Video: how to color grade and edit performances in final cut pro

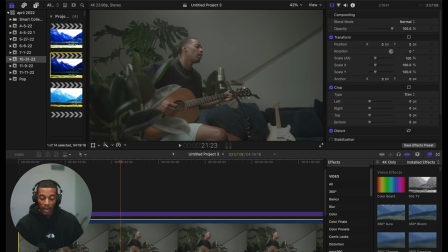[4:09]
If you're just dealing with one long video clip, cool, but editing, chopping stuff up, adjustment layers all the way. Okay, so I'm on the adjustment layer, but you can do this on here. So I have Color Finale Pro, you can throw that on there, or I'll also speak about the ways that you can do it natively within Final Cut Pro.
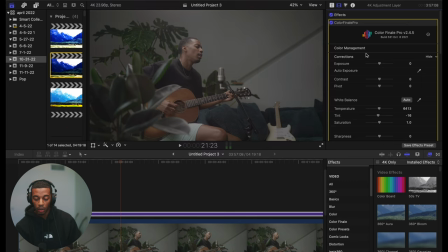[4:28]
So I have Color Finale Pro here. Clearly something just happened to it. Maybe just some kind of, let me see if I can just reset all parameters. Reset everything to where it's just bare bones.
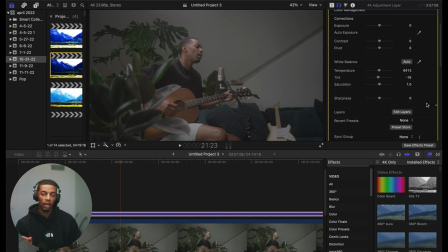[4:42]
Because normally, once you have this done one time, you just fly the adjustment layer, you copy and paste it over to your other videos so they all have a consistent look. And I don't really do all this every single video. It's just like, I throw the adjustment layer on there and then I'll kind of tweak the exposure and contrast and be done with it. Boom. All right. So, and I eyeball most of my stuff.
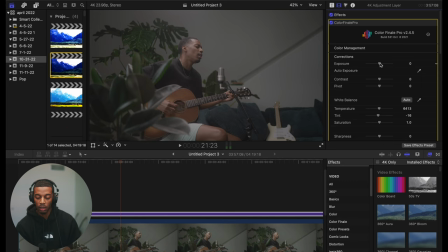[5:01]
I know there's a very specific way of doing this that color graders out there, editors will show you, but I really be eyeballing stuff. If it feels good to my eye, cool. All right, so exposure seems a little low to me, so I'm gonna bring up the exposure.
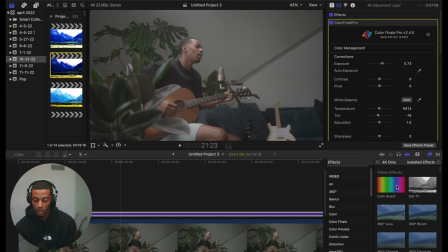[5:15]
And the way you can do exposure within Final Cut natively is color board up within the effects, and you can throw color board on there. And so I'll go back and forth between color board so you'll know what I'm talking about. And you just go to exposure and you can like adjust the exposure there.
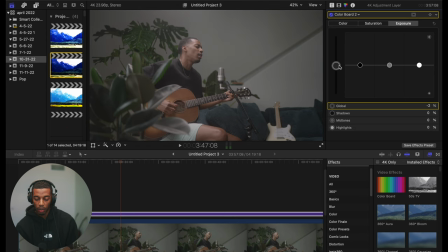[5:34]
Boom, you wanna bring it darker, lighter, boom. All right, exposure. So I wanna make my exposure a little brighter, but once you bring the exposure up, it also kinda makes the video look a little flat, so I wanna bring my contrast up a little bit. Way you can do that, I believe, is also color wheels. So I have,
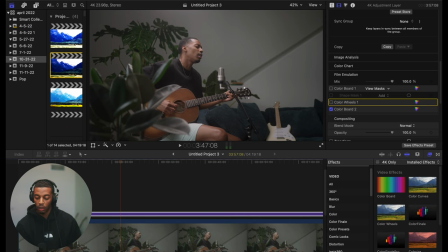natively within the effects in Final Cut. You can throw color wheels on there. Scroll down. Actually, you know what? You can also boost contrast within color. Let's do it this way.
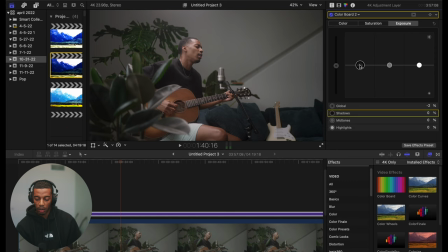[6:12]
Color board is basically taking the black dot here and then dragging it down, and it only brings down the black. So now you have a contrast between your highlights and your shadows. That feels pretty cool to me.
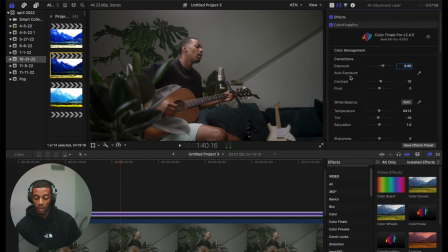[6:26]
Already have a good looking video. It looks pretty decent to me. And then sometimes I mess with warmth and tint. So with the white balance, maybe I want it a little warmer.
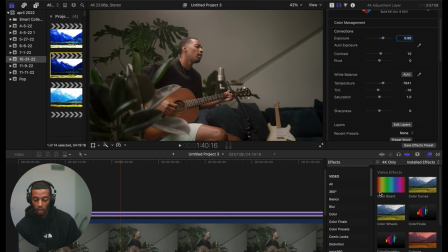[6:42]
Maybe a little too warm. When I start bringing up the warmth, it gets a little green. So tint, you can edit on within color wheels if you want to mess around with the tint of things. You go down to tint right here within color wheels. I'm doing it in color finale.
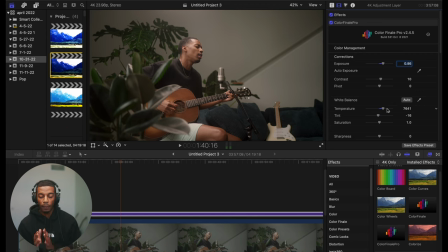[6:57]
And the tint, basically, your temperature slider deals with the blue and the reddishness of the video. So the more warm I go, the more orange it looks. So the more the higher temperature this way, the more warm and kind of yellowish orange, brings out the yellows and stuff in there.
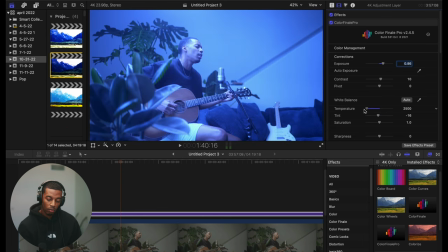[7:15]
If I want to go cooler, it's blue.
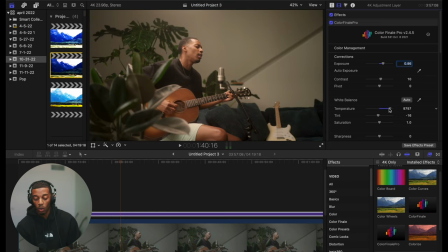[7:17]
So sometimes your video looks too blue when you get it out the camera, so you want to go warm. Sometimes it's way too warm, want to bring it a little cooler. And sometimes it's just a matter of preference. Maybe you want it to look a little warm, so cool. And then tint is about the magenta and the green.
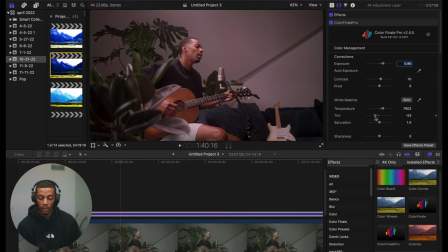[7:33]
So sometimes it looks too green in your video, so you wanna make it more magenta. And sometimes your video looks too magenta.
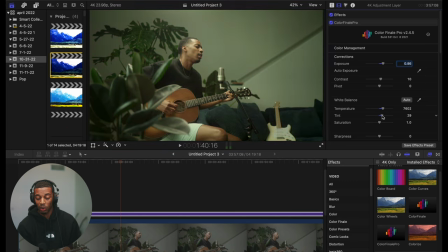[7:41]
It's like, oh, that's a weird tint, so I'll bring it back more green. So you just kinda have to eyeball it there. I don't think I really need to do anything with it because it's kind of where, now that I've adjusted, it does look kinda green. So I'll go a little more magenta. And now I want my colors to pop a little bit. You can saturate it, make the colors pop more.
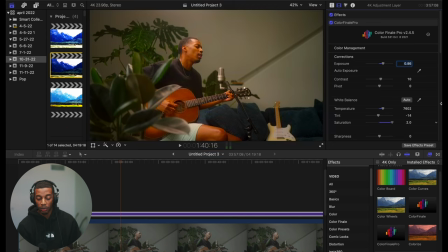[8:00]
So desaturation is going completely black and white. Saturation is just like making that joint look like a Oompa Loompa. I don't wanna look like a Oompa Loompa, but I do want my colors to pop, look a little vibrant. That's my style. Some people like a more desaturated look, but for my videos, I like a little, it feels natural in that way.